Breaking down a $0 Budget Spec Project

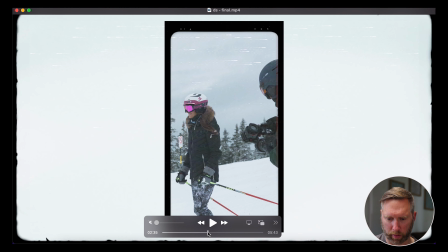again he had some old photos of him photos
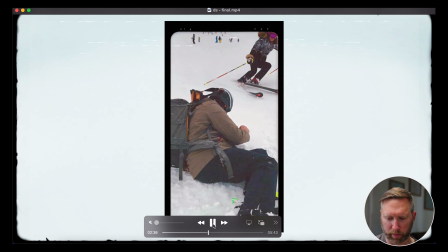of him taking photos and videos of other people I since again it's something in the past I kind of wanted to give it this vintage look to it so I
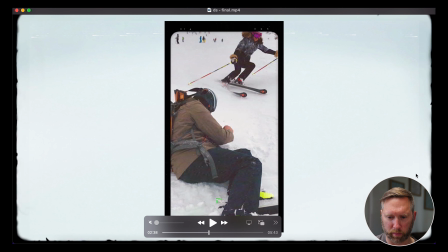did this really vintage border around the edges of the frame and then there's also this vertical vintage film camera type looking frame
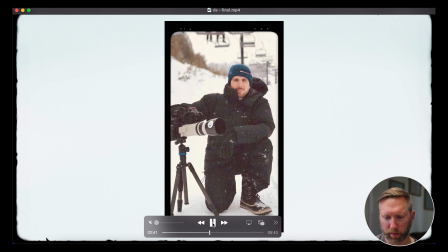and then I just added some some overlay I know it's a I know it's a photo
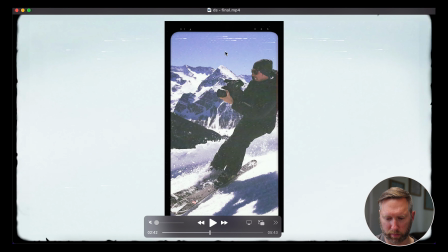not a video but I did this little overlay to give it a more vintage look this VHS look
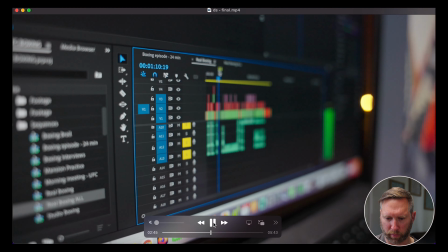more shots in the studio him editing and then he's going
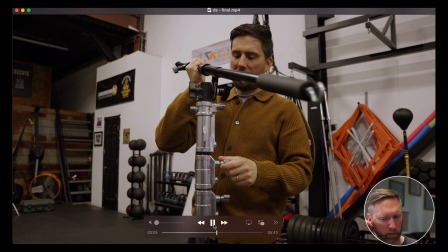to talk about the different clients likes to work with so so part of this shoot was I said hey David we need to get you actually hanging out with a client doing
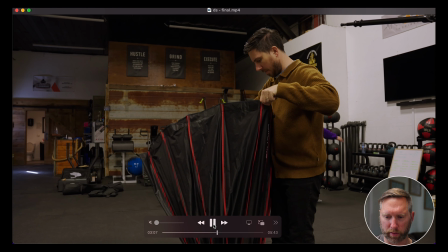some some shooting and so he reached out to a local boxing gym we want something pretty dynamic pretty fun to shoot
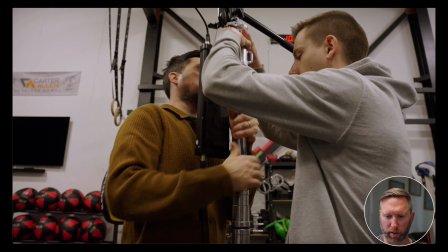so he reached out to the boxing gym and we came in one morning and we lit
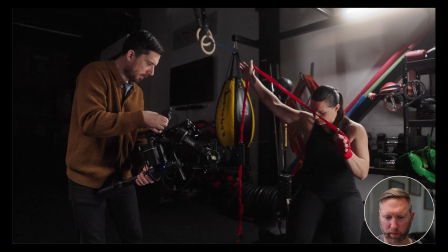the space and this is the this woman here is the owner of the
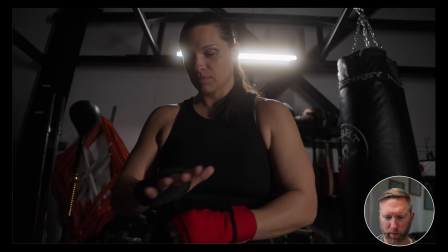gym she's pretty pretty tough and as you can see and
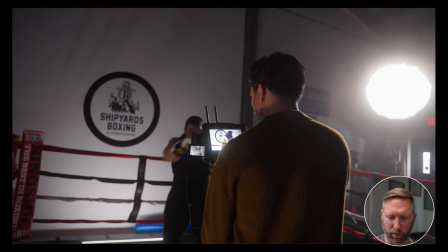so yeah I was shooting David shooting her and then we used it
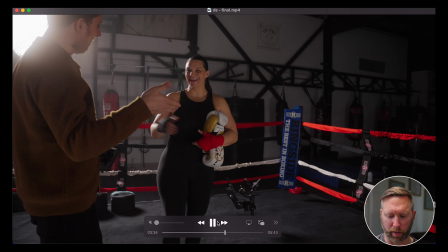as part of the film showing that showing him working with clients and showing you know he's someone that people want to be around
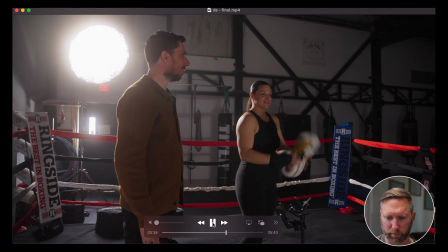and produces good content and then this is all footage that he shot on his camera that
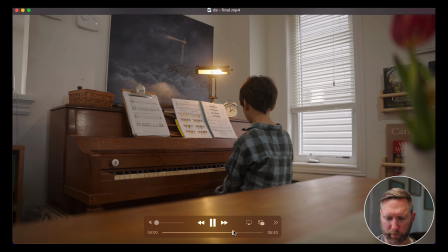was a fun shoot it was a great place and then here we have David at home so he's a family man he has kids
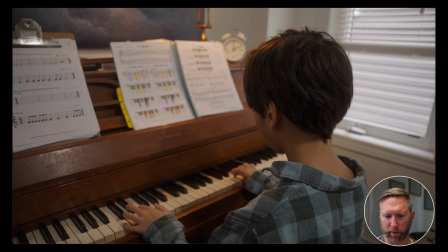as a wife he homeschools his kids he's pretty proud of that and so we wanted to showcase that And he's just like us,
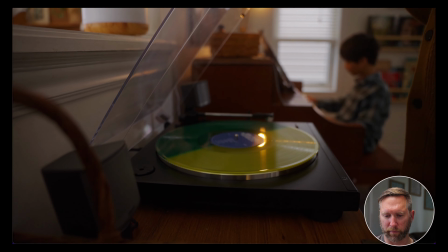just like you, just like me. He's got family, people he cares about.
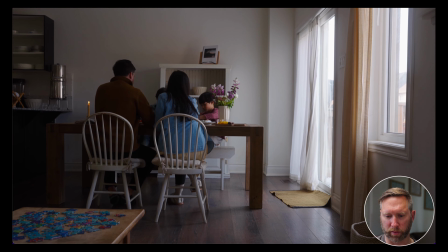And so we got some footage of him at home with his kids and his family because that's important to him.
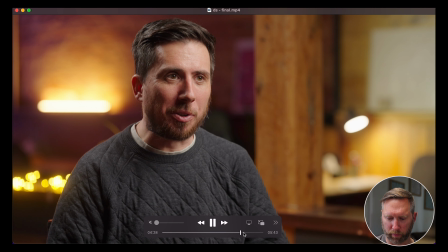And then we show him an interview with his mentor, Brian Hunt,
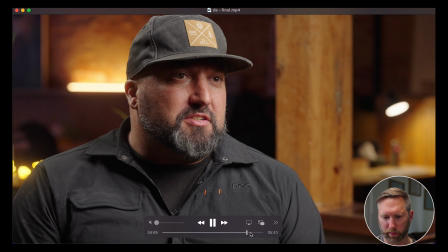who also provided the B-cam on the interview.
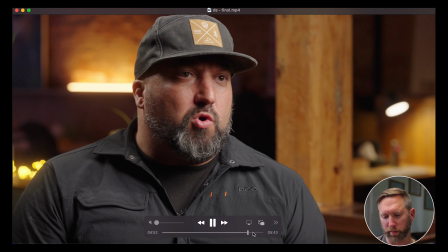He also provided some of the footage at the beginning.
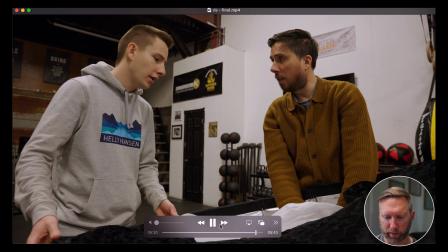More B-roll. and then at the end of the video here he's just talking about legacy and so what I did here was this young man here
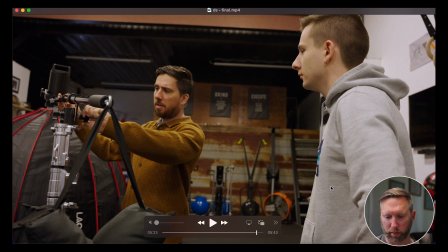he was actually helping David out on the shoot as a kind of a PA and I knew from the interview that we were going to talk about legacy and so I made sure to get shots of them together and I directed David to say hey I want to
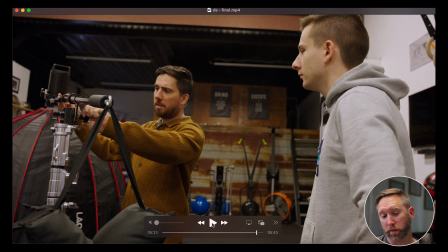get some shots of you talking to this guy as if you're teaching him how to set up lights and how to set up cameras because I knew I was going to need that in the edit.
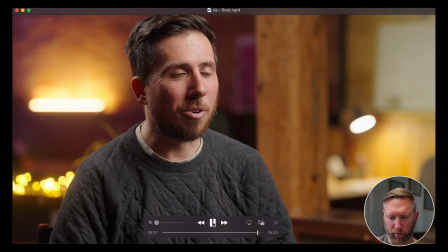And I guess that's an important thing to consider is like knowing what's in your edit, what's in your interview, what's set in your interview.
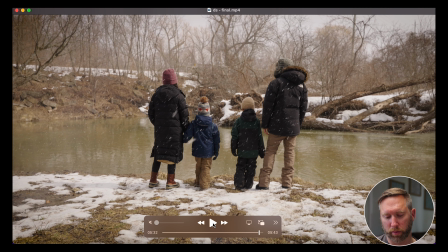So doing the interview first allows you to get the B-roll later that you need to support the interview. And then we end it here on a shot of him with his family as he's talking about legacy.
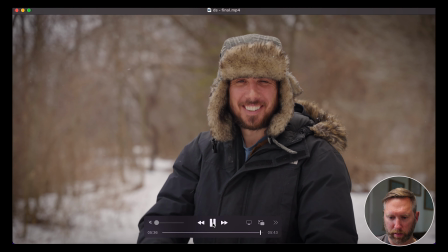and the future of his business and giving back and then we finish the video. So in conclusion the benefit of spec work is now twofold. You now have a piece to add to your portfolio and you now have a happy client who has a piece of work that they can show and promote and say hey everybody look at this cool video of someone made for me and hopefully it'll help grow their business as well. And of course, the intrinsic value of shooting a spec work is that you're going to get better at your craft. You're going to get better at pre-production. You're going to get better at using your camera. You're going to get better at directing and working with clients and post-production and delivery. All those things are involved with filmmaking. So there is great value doing spec work even though you're not necessarily getting paid right away.